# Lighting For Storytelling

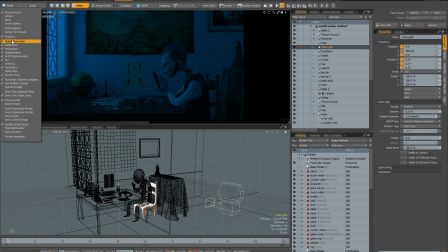[53:19]
And just to make preview more responsive, I'm going to disable GI.
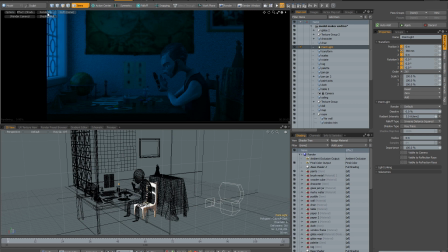[53:25]
And let's unpause preview and just see what the point light looks like.
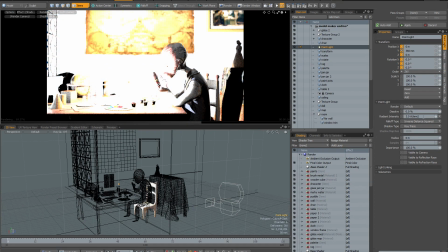[53:30]
So obviously it's way too bright, so I'm going to reduce the intensity.
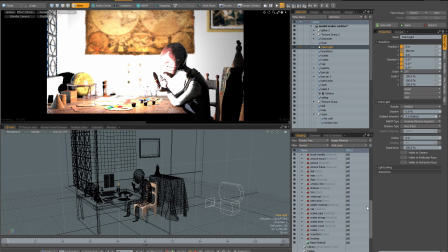[53:35]
And I'm also going to change the color of the light from pure white to a warmer orange because candles give off very warm light.
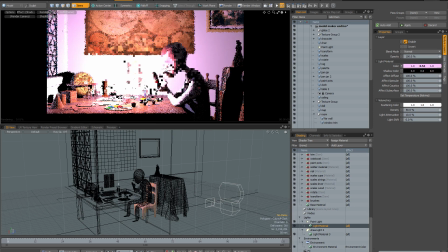[53:43]
So let's reduce the green component and let's reduce the blue a lot. And that's a much nicer looking light. So next I need to think about the placement of the light. My main priority in the placing of this light is obviously going to be composition.
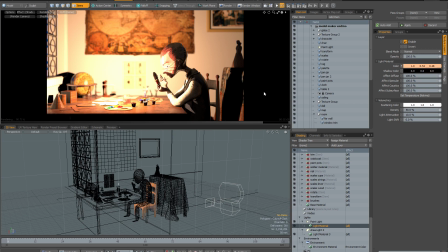[54:02]
I want to direct the eye to the character. I also think it will be more dramatic if he's backlit rather than frontlit or sidelit. So I'm going to select the point light and activate the move tool. And with GI turned off, we should find that preview is quite responsive.
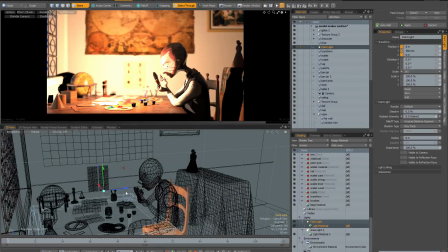[54:20]
So I'm just going to zoom in slightly in the viewport and start moving my light around, and we can see what effect it has when I put it in different placements in the room.
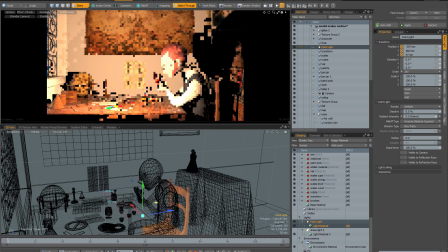[54:30]
And you can see what I was saying, frontal lighting doesn't look that great. So if I was to put the candle here, it doesn't make for a very interesting image.
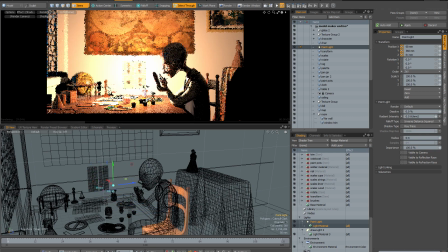[54:38]
Whereas when I put it on the other side of the character, we get much more interesting results. So what I like about this kind of placement is that it draws the eye immediately to the character's face, because the highest point of contrast in the room is right where the character's face is,
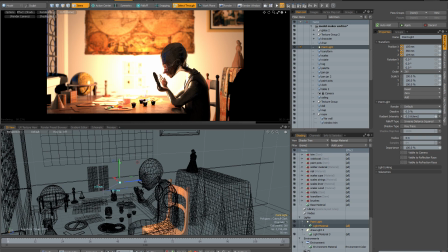[54:55]
with a very bright light behind him and his head almost silhouetted against the very bright light. So what I'm going to do now is just take a little bit of time just to refine my placement, just to find the perfect spot.
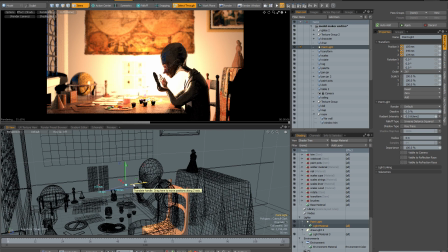[55:08]
And just so you don't have to watch me making these sort of micro tweaks, I'm just going to pause the video until I'm perfectly happy with the placement of the light.
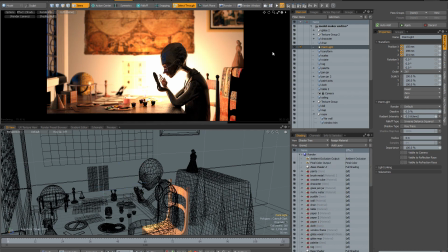[55:17]
So I've fine-tuned the placement of my point light so that I'm now happy with its position. I think it's a little bit too bright though, so I'm going to reduce the intensity to 0.1.
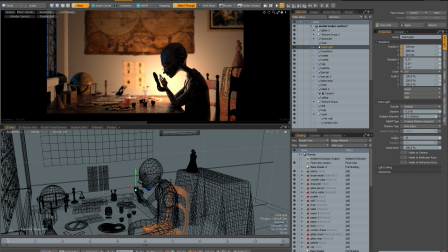[55:28]
And I'm also going to give it a tiny bit of a radius, because a real candle flame would have a tiny radius, and that will help to make the shadows just slightly softer and the overall lighting a little bit more realistic. So with that done, I'm just going to re-enable GI in preview and just have a look at what my lighting currently looks like.
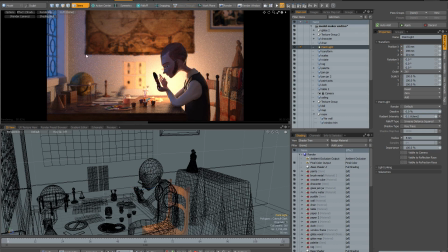[55:47]
So as preview clears up, I can see I'm not really that happy with the overall balance of the lighting, because I think the environment is far too bright compared to the candle. Now there's a couple of things I could do to fix this. I could go to the environment and reduce its intensity,
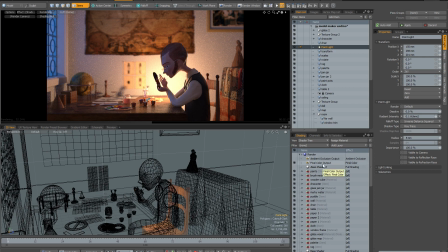[56:03]
but I think part of the problem is the way that I'd set the exposure up in the original daylight version of this scene. I'd reduce the white level in order to increase the exposure. So what I'm going to do is I'm going to reset the white level back to its default value of 1.
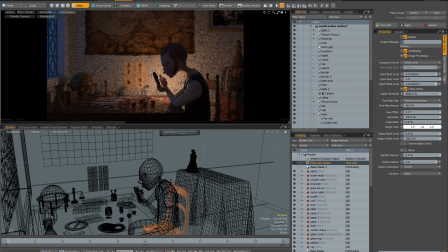[56:18]
You can see immediately that makes the scene much darker, and having done that, I can go back to the point light and increase its intensity once again.
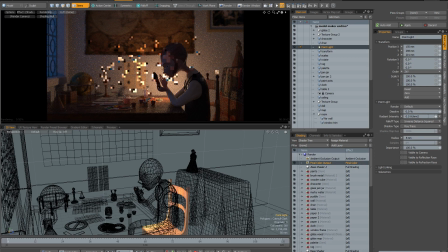[56:28]
And I think that now, once preview clears up, we should have a much more pleasing balance between the candle and the environment.
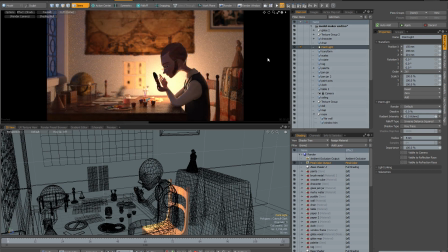[56:35]
So now that I'm much happier with the balance between the environmental lighting and the interior lighting, it's time to look at the scene critically. So in terms of leading the eye straight to the model maker, I'm really happy with the placement of the point light.
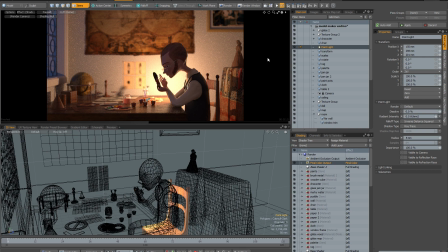[56:50]
However, one thing I'm not so happy with is the fact that it is quite difficult to see the features on his face. So like many of the examples that I showed earlier, I think it'd be a good idea to add a spotlight to the scene to just help to pick out his facial features.
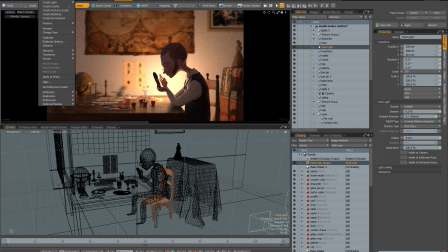[57:07]
So I'm going to add a spotlight to the scene. I'm going to do this from the item menu, create light spotlight.
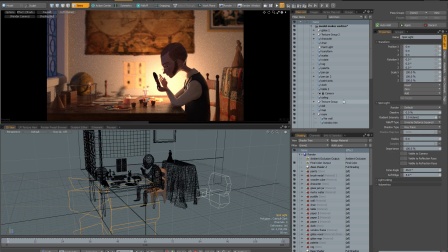[57:14]
And as you can see, it comes in rather large, so I'm going to locate it in the item list, go to the display properties, and just make it a lot smaller in the viewport.
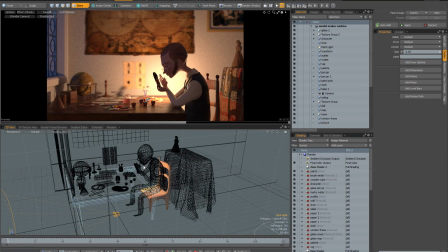[57:23]
Since I know that I want the spotlight to always point at the character's face, what I'm going to do is I'm going to add a locator to the scene, which I'm going to place right in front of his face, and I'm going to constrain the spotlight to it so that it always points to it.
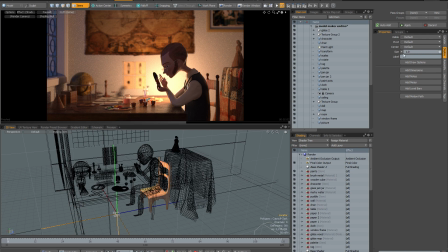[57:37]
So I'll add my locator from the item menu and make it a little bit smaller in the viewport. And what I'm going to do is activate the move tool and just place it right in front of his face.
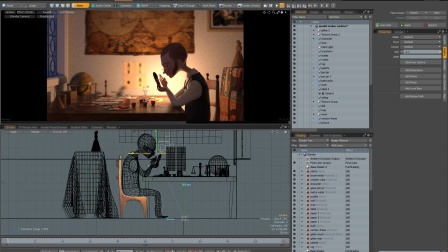[57:51]
Let's just use the numerical keypad. I just hit 3 on the numerical keypad just so I can place the locator right in front of his nose. And then I'll just go back to my perspective view from here.
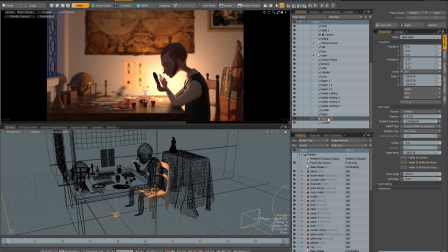[58:02]
And then if I scroll down to the bottom of the item list, I can locate my spotlight, hold down Shift and select the locator. And in the spotlight properties, if I go to set target, you can see that it's now constrained the spotlight so that it always points at the locator.
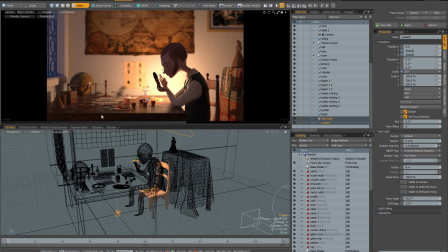[58:20]
So once again, I'm going to go to the preview options and disable GI just so that preview is more responsive while I place this spotlight.
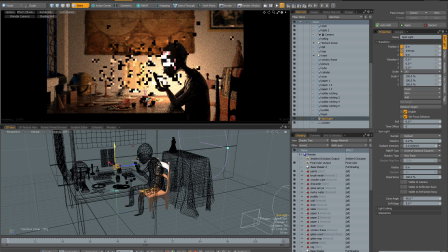[58:28]
And I'm just going to make sure I only select the spotlight, activate the move tool, and we should see I can move the spotlight around the scene.
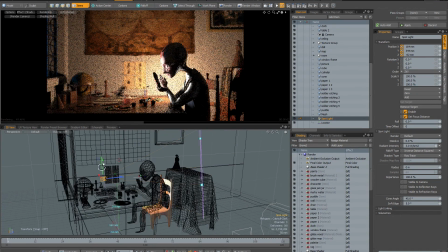[58:37]
It's always constrained to the locator and is always pointing at the character's face.
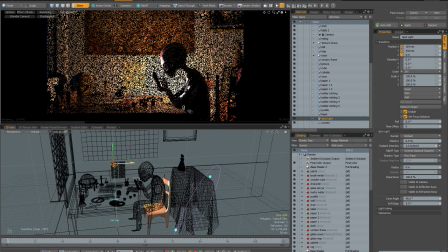[58:42]
So what I want is to just pick out his profile using the light.
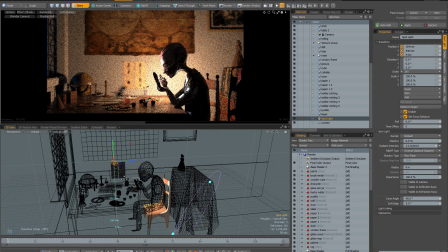[58:48]
So once again, I'm just going to pause the video while I place my light. I've positioned my light so it's just picking out the character's profile and giving a little bit of definition to his face. However, you can see there's a mismatch between the color of the spotlight and the original candle.
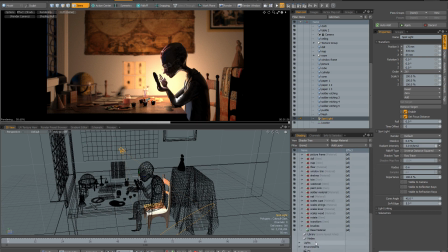[59:03]
The spotlight is still colored white. So what I'm going to go and do is locate the spotlight material in the shader tree,
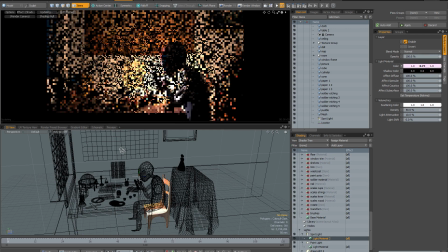[59:11]
and I'm going to give it an orangish color, which is going to match the candle.
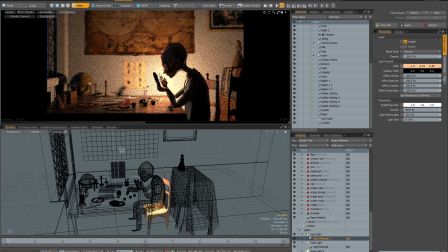[59:18]
And now you can see it's a much better match and looks as if it belongs in the scene.
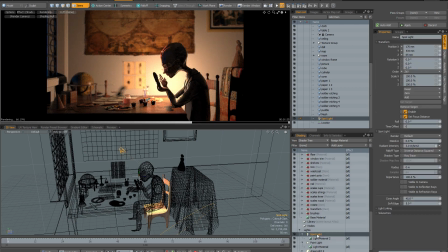[59:23]
Now, just to emphasize this effect a little bit more strongly, I'm going to increase the intensity of this spotlight. So let's turn it up to 7. And now you can see it really is helping to define his features.
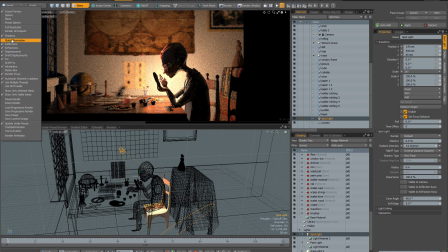[59:37]
So once again, I'm going to re-enable GI and have a look at the final result.
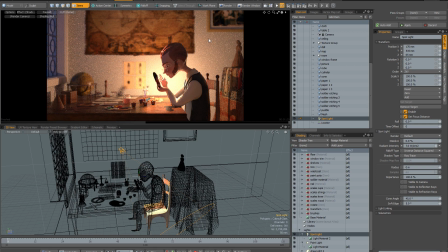[59:42]
So now that I've done a preview render with GI, you can see that adding the point light and the additional spotlight to the scene is also giving us a very beneficial side effect, which is they're adding more bounce light in the scene. I've got my GI bouncer set to 8 here, so the two lights are bouncing around the room and helping to provide some fill
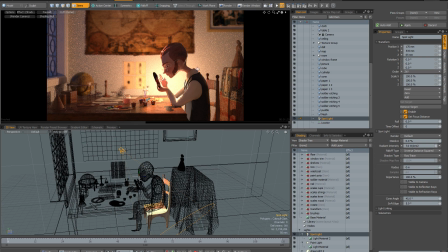[60:01]
light on the character's face and making the silhouetting look a little bit less stark. Now before I do a final render of this scene, I'm going to add a model of a candle so it looks as if the point light is coming from a genuine light source. So I'll just pause the video while I import my candle model into the scene.
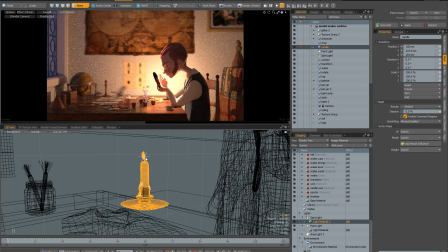[60:19]
And here is the model of a candle, and you can see I've placed it and scaled it so it appears as if the point light is coming out of the flame, and you can just see it in the render behind his hands, and it's just there basically to make sure that the point light doesn't appear to be floating in midair.
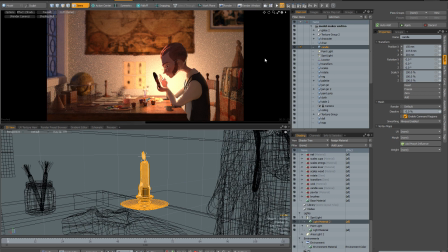[60:35]
So at this stage, all that's left for me to do here is to do a final render, and I usually use preview to render my stills, so I'm going to hit F8 to bring up preview render,
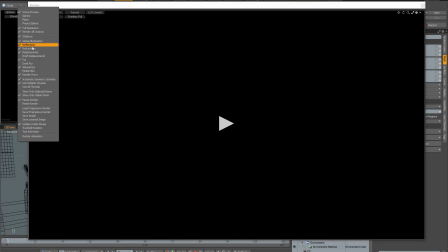[60:46]
and I'm going to make sure that it's set to full resolution with everything set to maximum quality settings.
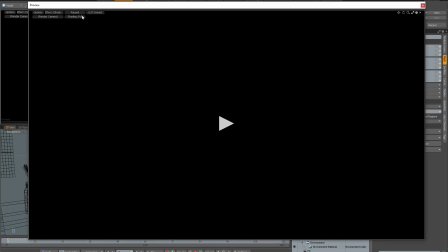[60:53]
Draft displacements isn't on, draft fur isn't on, etc. And I'm just going to start the render and let it cook.
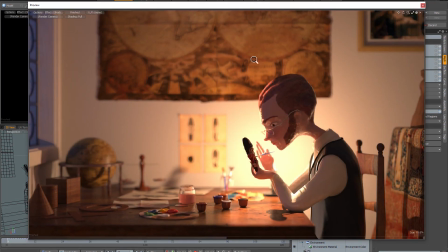[61:00]
And after rendering for a few hours, this is what we've got, and I think it looks really good.
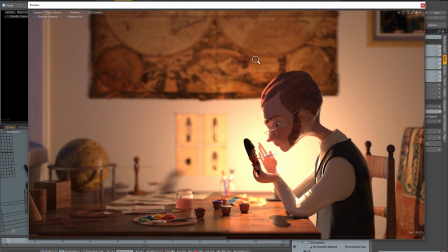[61:05]
In a minute we'll compare it with the original, but I think you can see it gives a very different mood.
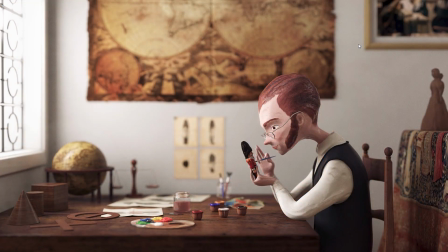[61:11]
So here we have the original version of the Model Maker scene, and you can see that the overall mood here is really calm.
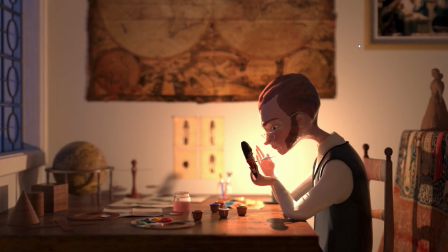[61:20]
If I compare it to our latest render, you can see the feeling is completely different. We've lost the sense of calmness and it feels much more intense now.